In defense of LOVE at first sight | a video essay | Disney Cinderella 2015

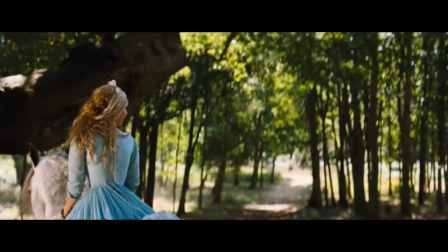[16:17]
And these things can simply manifest as being even more intrigued and more attracted to this person.
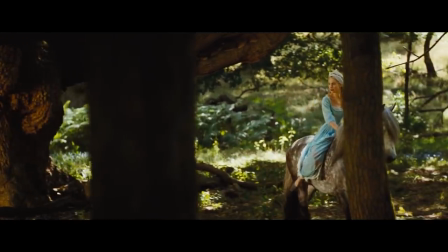[16:23]
So he wants to learn more, and he asks her, what do they call her?
Never mind what they call me.
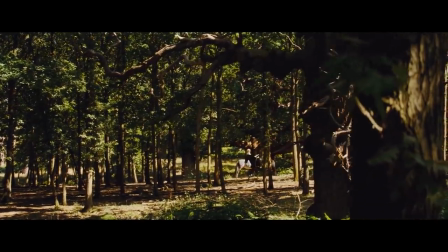[16:30]
And her response reflects something interesting, and this is another great example of good dialogue.
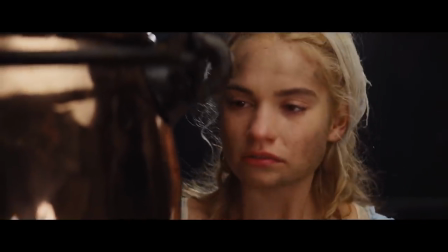[16:36]
Because she didn't need to say, I'm treated poorly, for the prince to pick up on the fact that she is treated poorly.
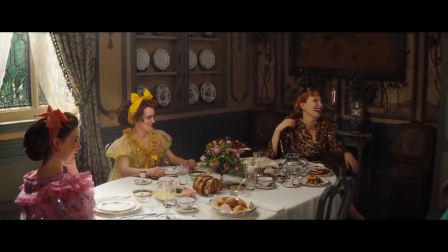[16:43]
They call her something that she doesn't even want to mention it. And so instead of spelling things out to either the audience or Kit, he understands it already.
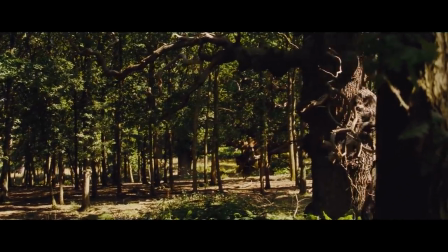[16:52] He shouldn't be this deep in the forest alone.
And right there is a line for Cinderella to learn more about Kit.
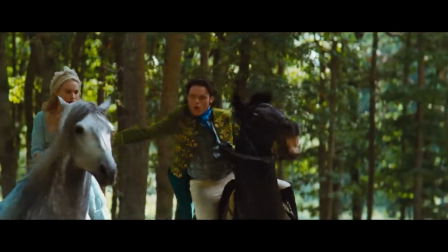[16:58]
He's already shown a willingness to protect someone who he thought was in distress riding at full gallop, but now he is offering help.
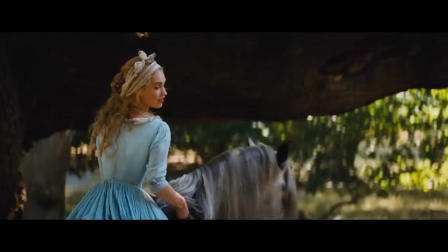[17:04]
Again, positive character trait.
I'm not alone, I'm with you. Mister...
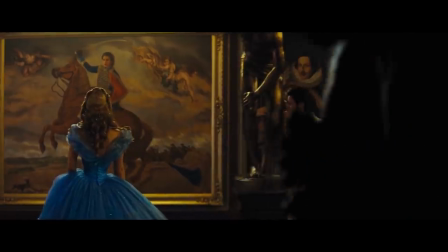[17:09] What do they call you? You don't know who I am?
Again, another brilliant thing, and in all honesty, a change from the original.
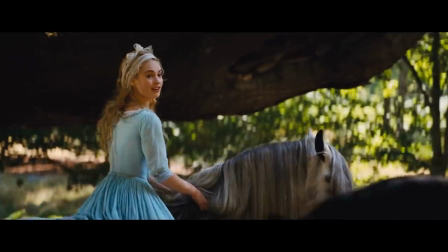[17:17]
Cinderella knew who the prince was in the animation, but here she doesn't and this would mean a lot for someone in Kit's
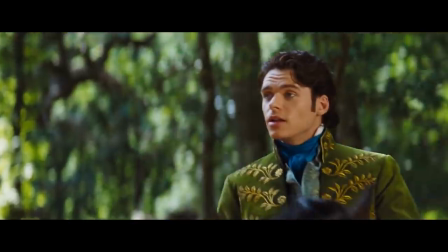[17:26]
position because instantly now he knows what she says and does is genuine,
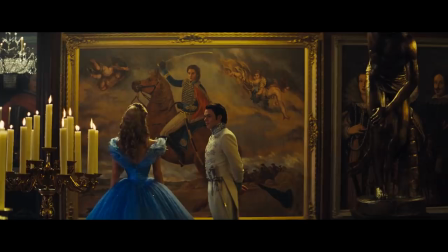[17:31]
it's not going to be affected by his position.
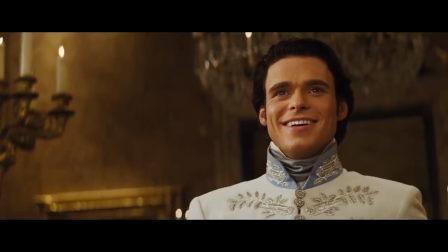[17:35]
Now even though Ella is unaware that this, it's not a lie, it's true, they do call him Kit,
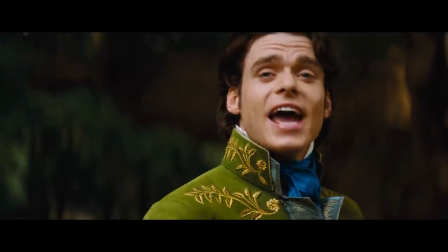[17:41]
but the fact that he is not revealing he is the Prince speaks to what I had just spoken of before.
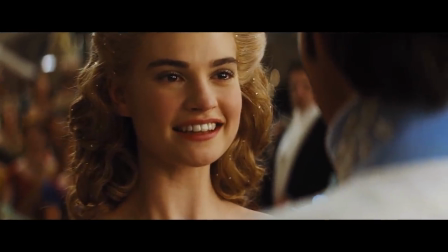[17:49]
He wants to see her reaction as a genuine thing that's not affected by his position,
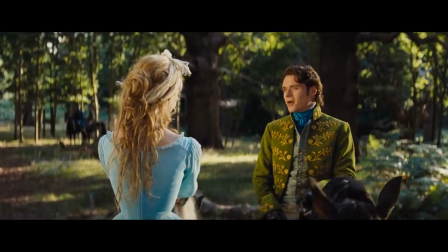[17:55]
but it also reflects a positive thing for us as the audience that is humble.
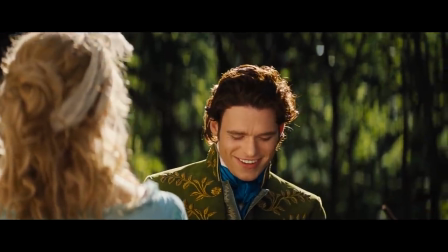[17:59]
He kind of likes the fact that he can speak and interact with someone outside of the realm of being a prince.
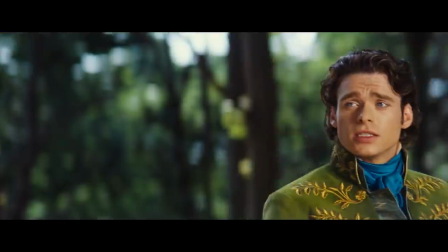[18:05] Where do you live, Mr. Kit? At the palace. My father's teaching me his trade.
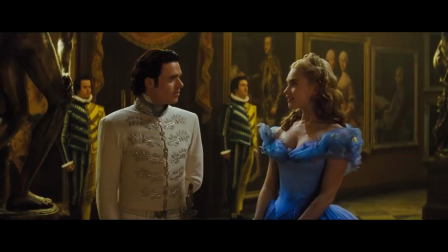[18:10] You're an apprentice? Of a sort.
He does not let that role define him as an individual.
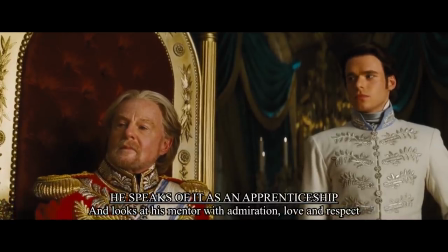[18:17]
In fact, he speaks of it as an apprenticeship, which are all brilliant character traits for just a good, decent person.
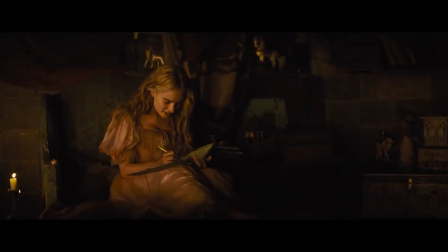[18:24]
But once again, I'll just point out, these sentences are reflecting these characters brilliantly,
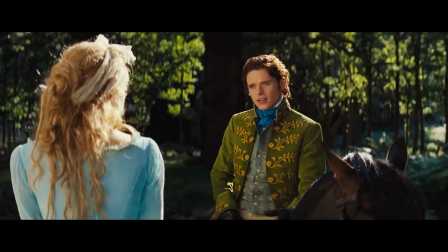[18:30]
very honestly, and for what Kit just said there, showing him to be very humble on top of the other things that I mentioned.
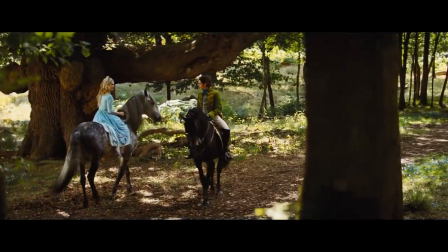[18:36] That's very fine. Do they treat you well? Better than I deserve, most likely.
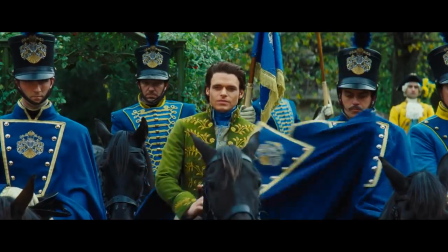[18:41]
See what I mean about giving the prince a good character? And there's a lot more to it in the overall film, especially with his love for his father.
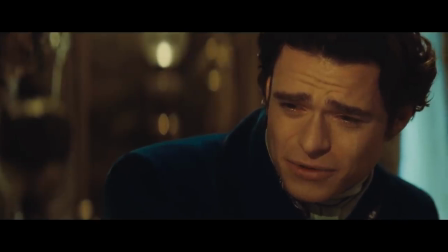[18:50] I love you, Father.
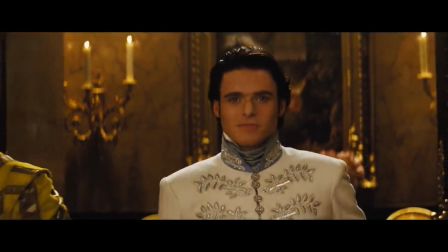[18:51]
And because of that, we actually get a bit invested with the prince's story as well, because we don't want him ending up with a pompous, arrogant,
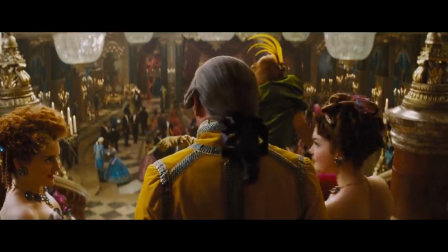[18:59]
vain princess like one of the ones that we see a bit later on in the film.
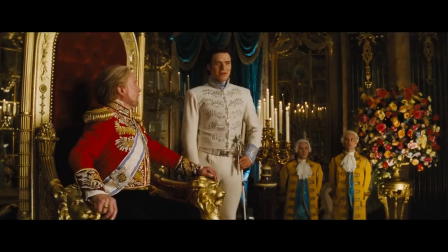[19:03]
He is a good person, so we as the audience get invested in his own story as well, not just in Cinderella's.
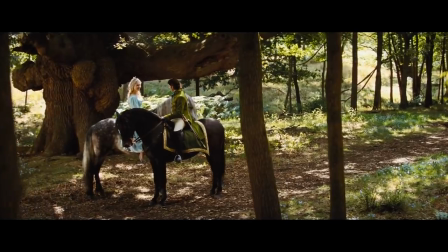[19:10] And you?
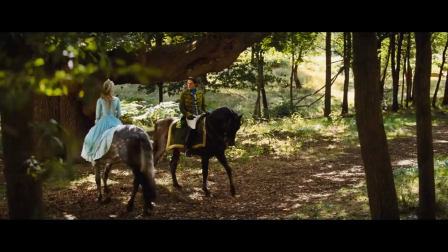[19:15]
And this is the part that I spoke on a bit previous as well,
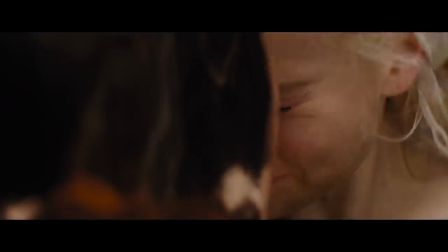[19:18]
where Kit will understand the subtext of this comment without needing to pry any further, which now reflects intelligence and empathy.
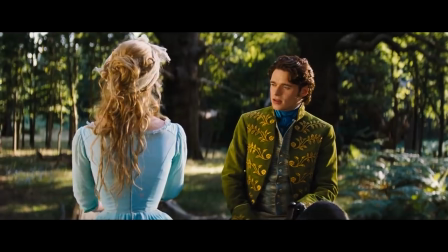[19:26]
And it's just good acting as well, because look at the expression, he means that.
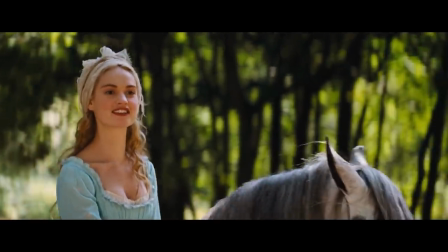[19:32]
Now why would that comment reflect even more positively on Ella as well?
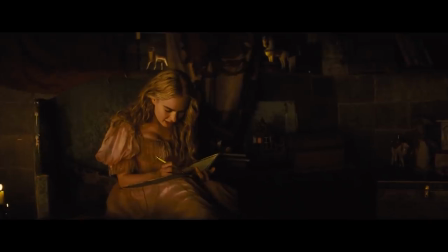[19:36]
And this is actually what we're seeing here. every single line that these characters exchange, reveal more about who they are to the other,
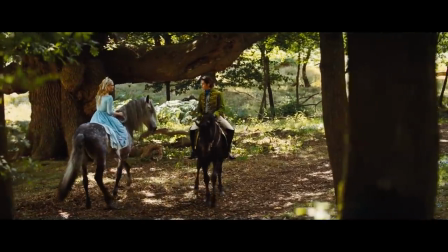[19:44]
and reflect really good character traits that would make the other person be more intrigued,
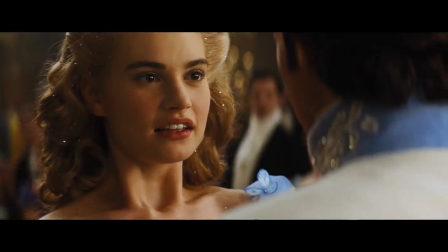[19:50]
in fact, be more attracted to the other, on top of just visual appearance. We are actually seeing these characters gradually fall in love through this exchange.
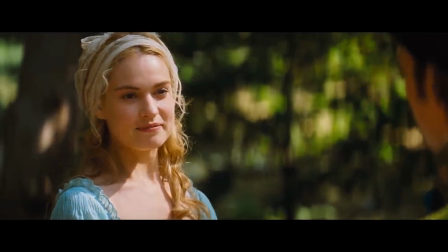[19:59]
And with Ella saying, it's not your fault, she's showing a charitable disposition, that she doesn't seek to blame him,
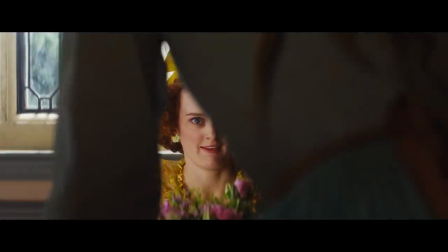[20:05]
and And she even treats the people who do deserve the blame in the most charitable way possible.
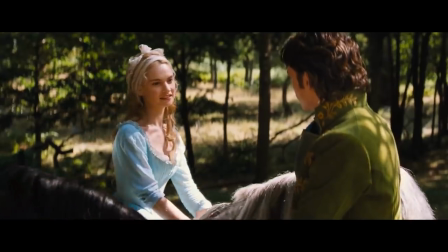[20:14]
And here Ella sees true concern and empathy from the Prince.